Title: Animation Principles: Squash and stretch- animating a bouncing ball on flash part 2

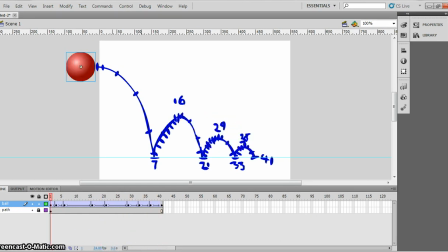The next thing we want to do is we want to add a little bit of the squashing and stretching, because at the moment the ball drops and it's falling like a pool ball there's no bounce on it and having things bouncing and stretching is very important so to do that let's move to
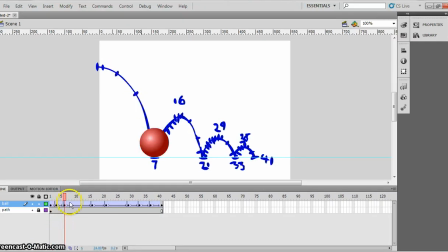our first kind of squash position which is here and what i'm going to do is i'm going to add actually i'm going to add a keyframe before with f6 and after and i'm going to do that on every frame where it's hitting the floor to squash.
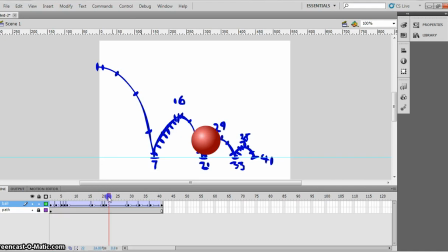So I'm going to move ahead to 21 next. So F6 and add keyframe before and after and on frame 33. One before and one after. Trust me on this one, it makes sense. I'm not just making stuff up to make this slightly longer than it has to be. Okay.
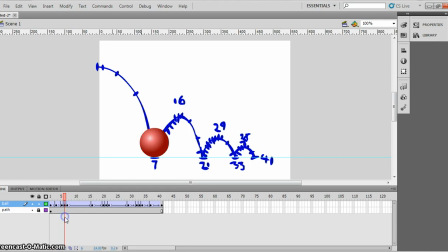So the ball falls there. So we're going to go to frame seven on my one. Could be different on yours. I'm going to click on the free transform tool. I'm going to click on my little ball, squash it down and drag it out a bit. We don't want the ball to gain lots of volume. It's still the same ball, it's just squashed.
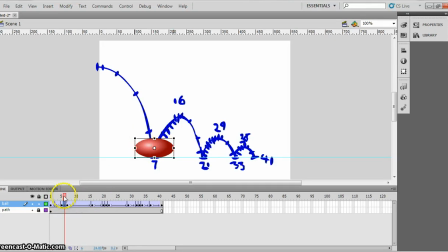There you go. And then I'm going to move it down to the line. Spot on. Now what you'll see is because this is a rubber ball, this is why I put the keyframe straight after. Soon as it bounces, it reforms its shape like that. So there we go. Right, let's move ahead to here and we need to squash that.
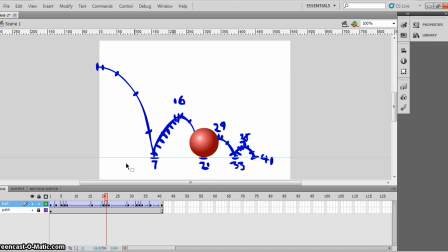Now, how much are we going to squash it? It's not going to squash as much as the first one did and so to help us we're going to use onion skinning and onion skinning is by clicking this icon down here what it does is adds in this grey area here which you can make bigger or smaller we're clicking on the little white dots and dragging them,
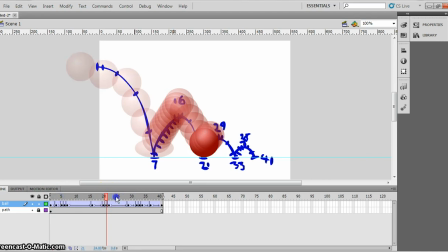left clicking and dragging and that shows us all of the frames so we actually see the squashing one there so if I click on frame 21 I can see how much the frame
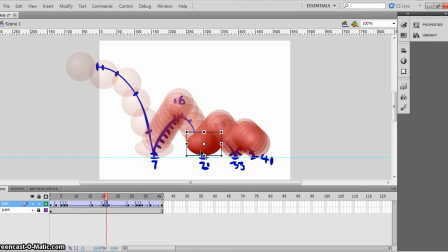7 squashed so it's quite handy for me and then I'm gonna move it down I use my arrow keys to move it down there we go it doesn't squash as much click ahead to this next one click on it and let me just drag that I can see all of them there we go and this one we
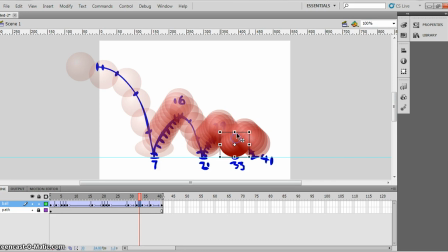don't want it to squash quite so much again get those arrow keys in it needs to spot on okay
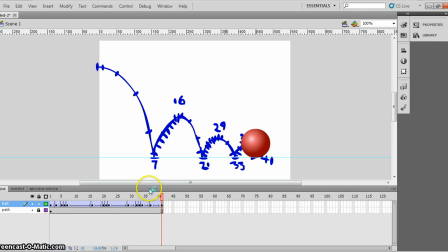let's just turn the onion skin off so just click on that on and off very easy to do what you can see is now we have our ball bouncing it's worked quite well right now we're gonna add the stretching in and the stretching was actually why we added the keyframe before so we
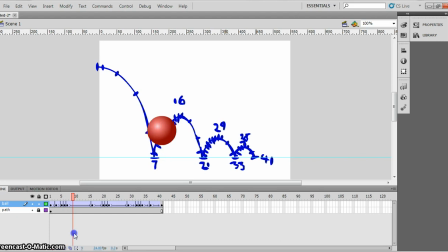had the keyframe after so that the ball bounced and reform back into its original shape after, which gave it that feeling of springiness. Now the one before, we suppose we're going to stretch it. So we're going to click on this one and let's stretch it long and make it thinner. And moving my cursor up to just outside the top corner so it changes.
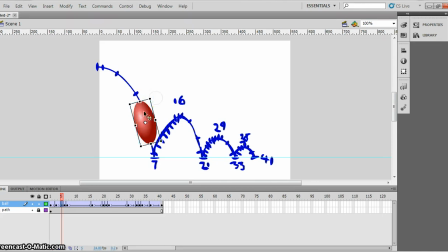You see how it changes? Left click, drag that like that and move it down. And I'm moving it down so it's just touching the floor. Animators have found that when you're doing squash and stretch if you have the frame just before it squashes just touching the space
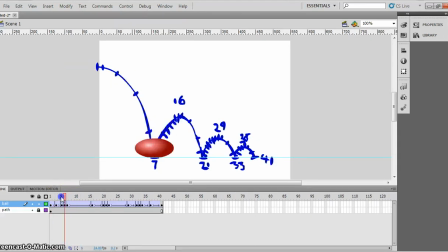where it squashes it just improves the animation looks better so that goes boing like that there we go spot on it gives a bit of a spring to it right we need to do the next one so and again because it's not falling as fast it doesn't need to stretch
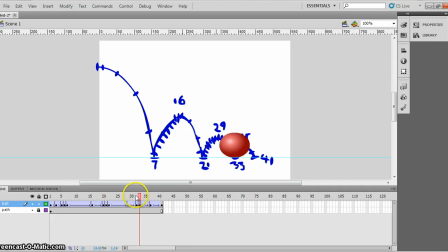quite so much there we go and on to the last one where there's only going to be a tiny little bit of stretch, there we go, and then move in a little bit, a fraction, move that across, right let's check that out,